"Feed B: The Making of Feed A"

For this concept of the creature, we didn't want to use full prosthetics and we didn't want to use airbrush on his body. We wanted something that was more organic, moved really tightly with his skin, because some suits, there's creases in latex and silicone that they don't move quite organically.
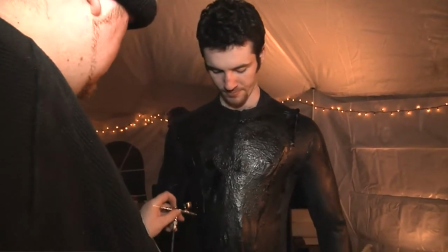4:25 So I thought wetsuit, because you know, someone in a tight wetsuit, it really shows their body off, especially if we're using an actor who's 7 foot tall and is, you know, he's got musculature. He got in it and it just moved to his body so fluently. It was organic, and that's what you want in a creature. You don't want something going like, oh my God, look, that guy, he's in a giant fake suit. You want something going like, damn, how'd they do that, you know?
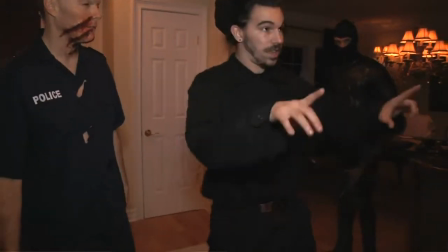4:47 And it's all about the performance of the actor in a suit. That's the most important thing in a suit, like someone who wears it right.
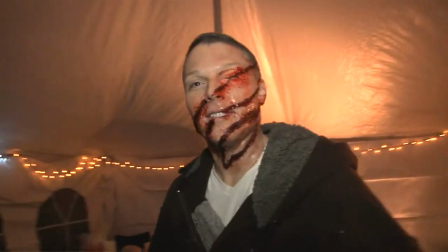4:56 And they get into character. You're selling an illusion. This is all illusion. We're doing make-believe, and you're selling an effect. You're selling an illusion to the audience. And if they don't believe it, they're gonna walk out or they're gonna lose interest in 30 seconds. Having an actor, a good actor, in a suit brings a character to life, not only for everyone else acting with them, but for the camera and the audience.
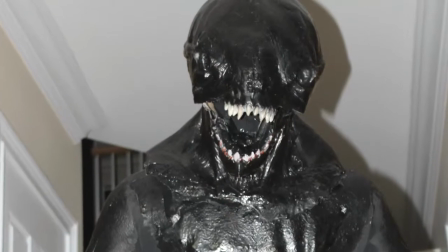5:17 But having him in the suit, we're all seeing him there, he's getting into character, and people have something to react to. In CG, you don't have that. You have a little, you know, you have green screen, and you have usually a tennis ball, and here's your eye line, follow it. And I think having him on set and you hearing him run around and he's grabbing at you, you're gonna see a better reaction than someone going, ah, tennis ball, or ah, green screen.
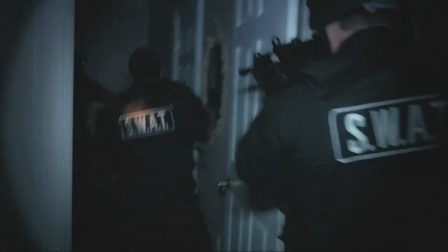5:39 If there's a marriage between CGI and practical, that's perfect. That's what I love, if there's a marriage and it's a good marriage. The decision to go practical really
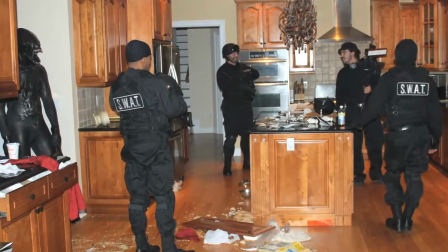5:50 made the film, I think, because it doesn't look over polished or fake. It's a mix, it's a blend of CGI in the right spots. I mean, props to Jen and Sean for nailing the portal. It looks amazing. Well, the design aspect, I feel like whenever you design anything, you go,
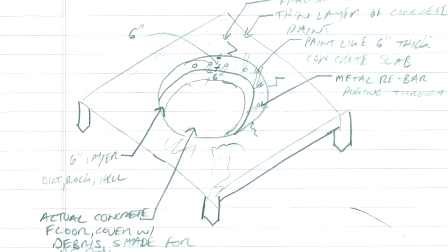6:13 you kind of don't even think about budget, you know, and it's always important to kind of design first to what you want
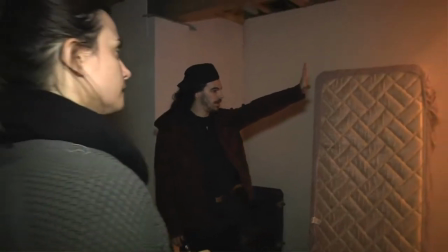6:21 and what you think is amazing and fantastic and everything you want in life, and then find out what the budget is and then kind of work around that. So, you know, I didn't even really think about the budget too much.
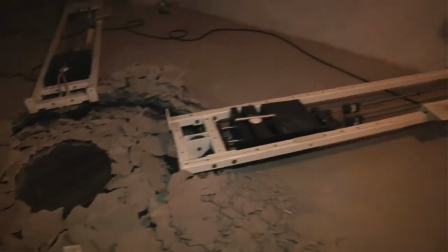6:35 I just was working on visual research and drawing and talking to Clark and getting ideas, and
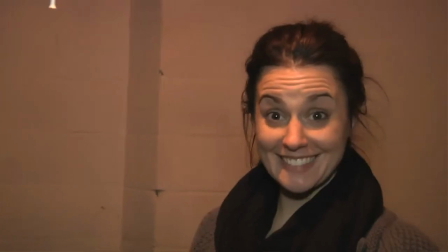6:43 then, you know, when we found out what we were working with, trying to figure out, you know, how we can make that happen, these ideas and these drawings with the money we have, and you know, we did that really well. So I wanted to build kind of a life to the whole house itself.
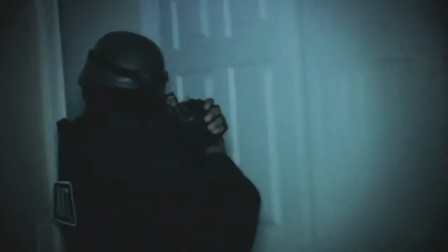7:01 I wanted it not just to be like, you know, a house, but like there was actually something more going on there.
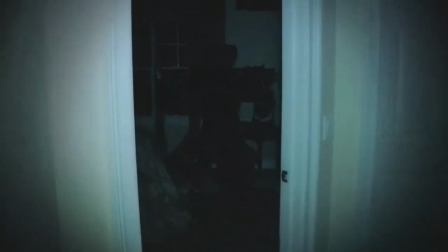7:06 The house itself had a pulse. So I wanted to create that,
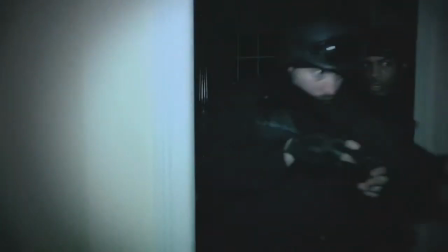7:10 so I kind of made this whole underbelly tone that this kind of sustained throughout the entire film. Like you could hear it kind of build up once they first enter the garage, and then from that point, it's just like, it's always there.
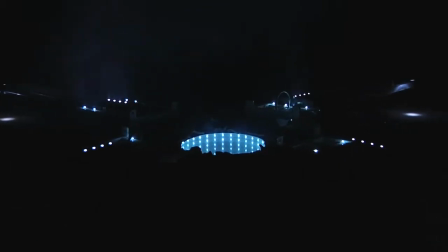7:24 And I kind of use the basement as, you know, a point of reference for the sound. So I literally panned that sound like constantly throughout the entire piece.
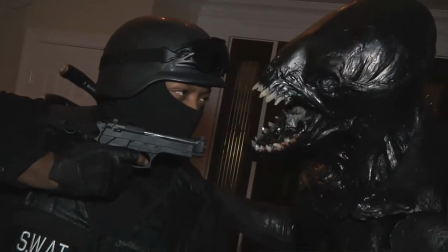7:36 I wanted to purposely overmodulate everything, because when I picture this creature being there in this room screaming on top of his lungs, I just imagine the mics in the camera just like rattling to the point where they're gonna shatter and like it's not gonna take anymore. There was probably 90 separate audio tracks, all like bunched up into gunshots, creature sounds, footsteps, blood splats, door slams, scrapes on the walls. Everything had its own group.
Sneaking up on these motherfuckers looking for honeycombs.